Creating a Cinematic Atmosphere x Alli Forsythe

So do you ever watch a movie and you get completely sucked in, like the vibe, the atmosphere, just the whole feeling of the movie just pulls you right in? You know what I'm talking about? So then you go out and you've got the same setting and you're gonna try and recreate this look that you saw in the movie that just, it really made you feel something. You know, it had that cinematic magic. But you shoot it and you go home and you look back and like something's just off. So you check your camera, you check your settings, you check your lenses, you make sure you have everything dialed, but for some reason, it's just, something isn't working. So here's the thing. Yes, your camera's important, your settings are important, how you shoot it's important, but there's one thing that no one ever really talks about when they talk about trying to make something look really cinematic and beautiful. And that's the feel, or the vibe, or the atmosphere of the content they're creating. Sure, when you're working on a pro set, you have all the tools at your disposal and you can create that mood and cinematic vibe. But as content creators, we're often working with what we've got and we've got to make it work. So how do you instantly create that film-like atmosphere? Well, the easiest way is with lens filters. So these filters can totally change the vibe of your entire shot by changing the light, the color, and the texture of your image.
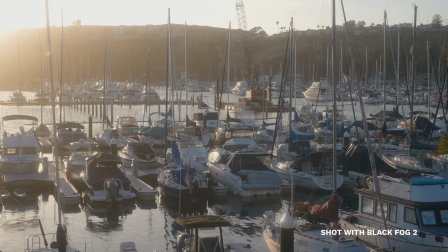So the clips you're seeing right now, all of these were shot with filters from Tiffen. These particular filters have been used in Hollywood filmmaking for decades. And I think the coolest thing about them is that they've even won Academy and Emmy Awards for the technology that they have created. Long story short, they know how to take glass and manipulate it so that you can put it on the front of your lens
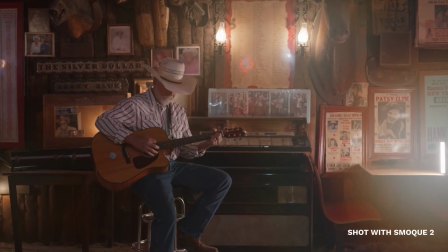and create those iconic Hollywood vibes that can change the mood and the vibe of your shot almost instantly. And in this video, I'm gonna break it all down. So if you wanna start shaping your own style and vibe in your own content, you'll know how they work.
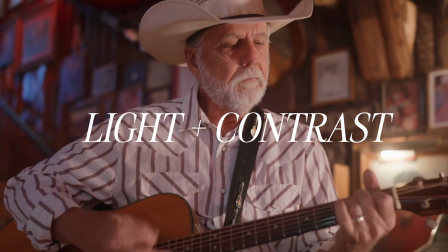So let's start with light and contrast. Think about how light moves through a really dimly lit bar. It's not harsh, it's not clinical, it's really soft, rich, kind of vibey, and really, really thick with atmosphere.
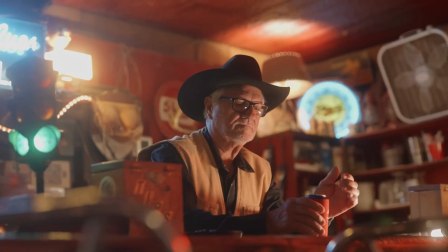So for this setting, I've got a black Pro Mist 1/8 and I've got the smoke filter 2. Okay, do you see how this next shot just looks really nice and clean?
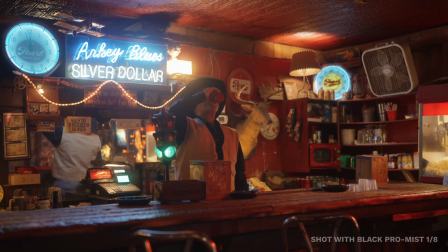But when I add on the black Pro Mist filter, it just immediately kind of has that feel.
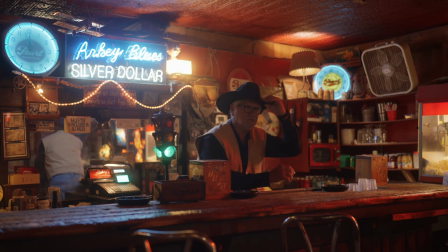By adding this filter on, it creates what's called a narrow halation. So this is just pretty much the glow that you see around the lights.
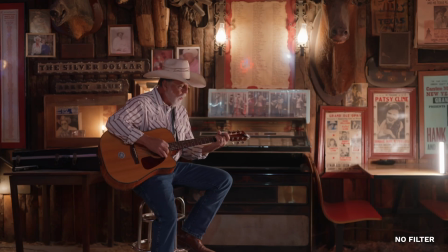It also has a really pleasing soft look in the details, and it does this without reducing the contrast too much. Okay, so now I want to talk about the smoke filter. So in a scene like this, let's talk about just instant atmosphere change.
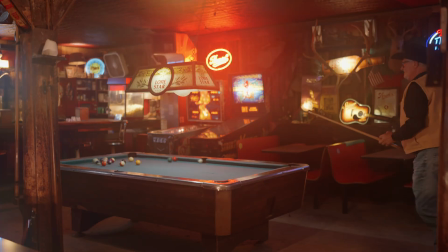When I add this filter on, you immediately see how the contrast is reduced from the entire image by spreading light from the highlights to the shadow areas.
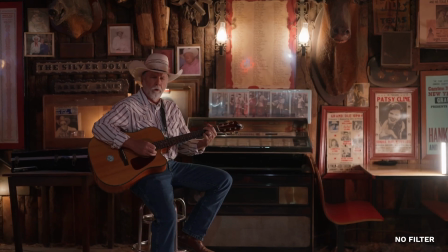It creates an immediate haze, and it really gives that smoky, hazy, atmospheric depth and feel.
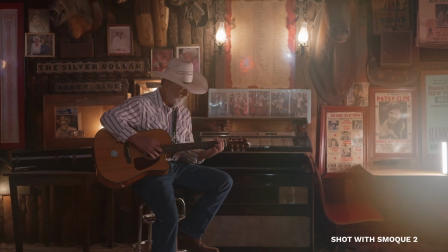It's quite the contrast from the image without a filter. Okay, let's talk about film.
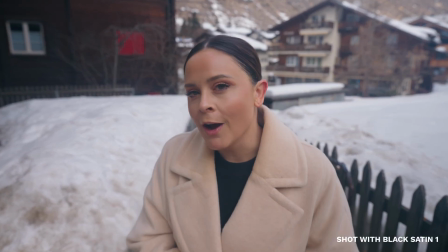Do you know how film has that really soft, dreamy-like vibe to it? Like, it's not all sharp and digital.
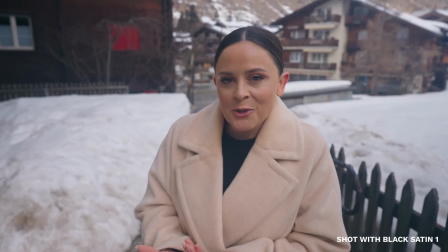It's kind of got that nostalgic feel to it. That's the magic of texture. And so here's the deal.
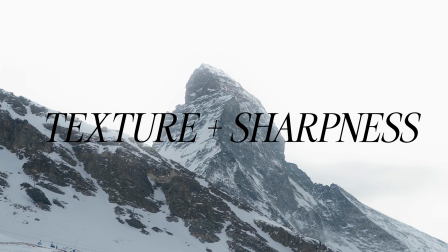The black satin and the glimmer glass. Personally, I'm obsessed with the black satin filter. I love this filter.
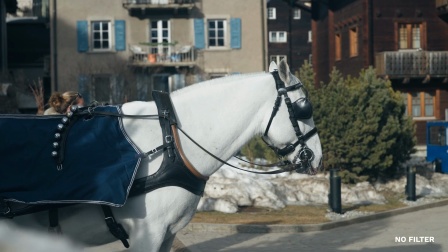So both filters are gonna add a soft glow to your image, but the black satin in particular, that just really kind of adds a smooth finish to your image, and it drops a lot of that harsh digital contrast.
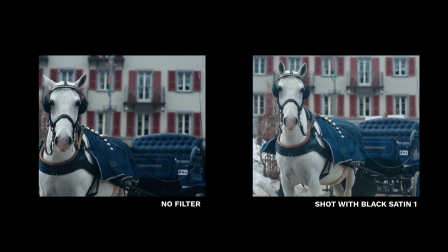So usually when you reduce the contrast in an image, you lose a lot of those really rich blacks and the rich tones.
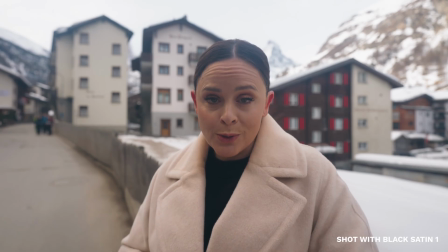But with the black satin filter, you actually keep all of those rich tones while making everything else just look a little bit smoother.
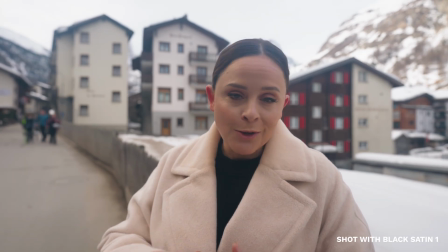And also, it adds a subtle glow to it without making anything look blurry or out of focus. So it's kind of perfect for the skin. Then you have the glimmer glass filter. This one takes it even further into that soft, dreamy-like effect.
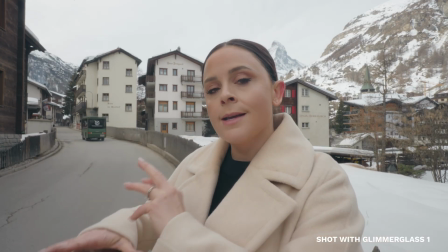The glimmer glass is gonna reduce contrast, and it's gonna take some of the light from the highlights and spread it into the shadows.
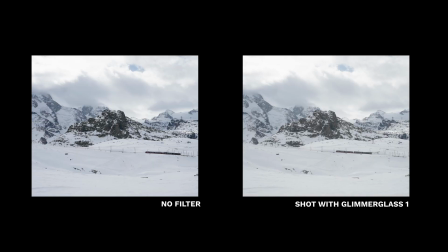In the heavier densities, that's when you get more spread from the highlights to the shadows. This filter just takes all the fine details in your image and smooths them out into this really beautiful and cinematic vibe. All right, now let's talk about golden hour. You know, the beautiful time of day that really doesn't need a lot of extra help, but what if we could take that entire vibe of that beautiful golden hour during the day and push it even further by altering the atmosphere and the color? So this is the black fog and the night fog filter.
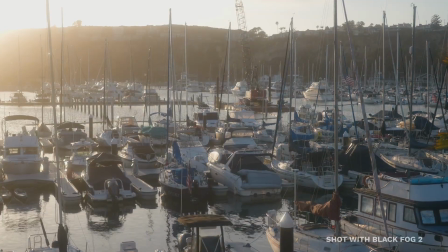The black fog filter, it creates a wider halation or glow, and it's also gonna bring down the contrast, but it's not gonna reduce the richness of the blacks.
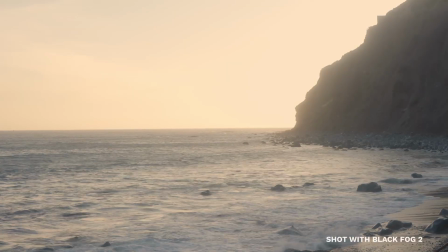So with the black fog, we're gonna keep the richness of the blacks while still bringing down a lot of that contrast to soften the image overall.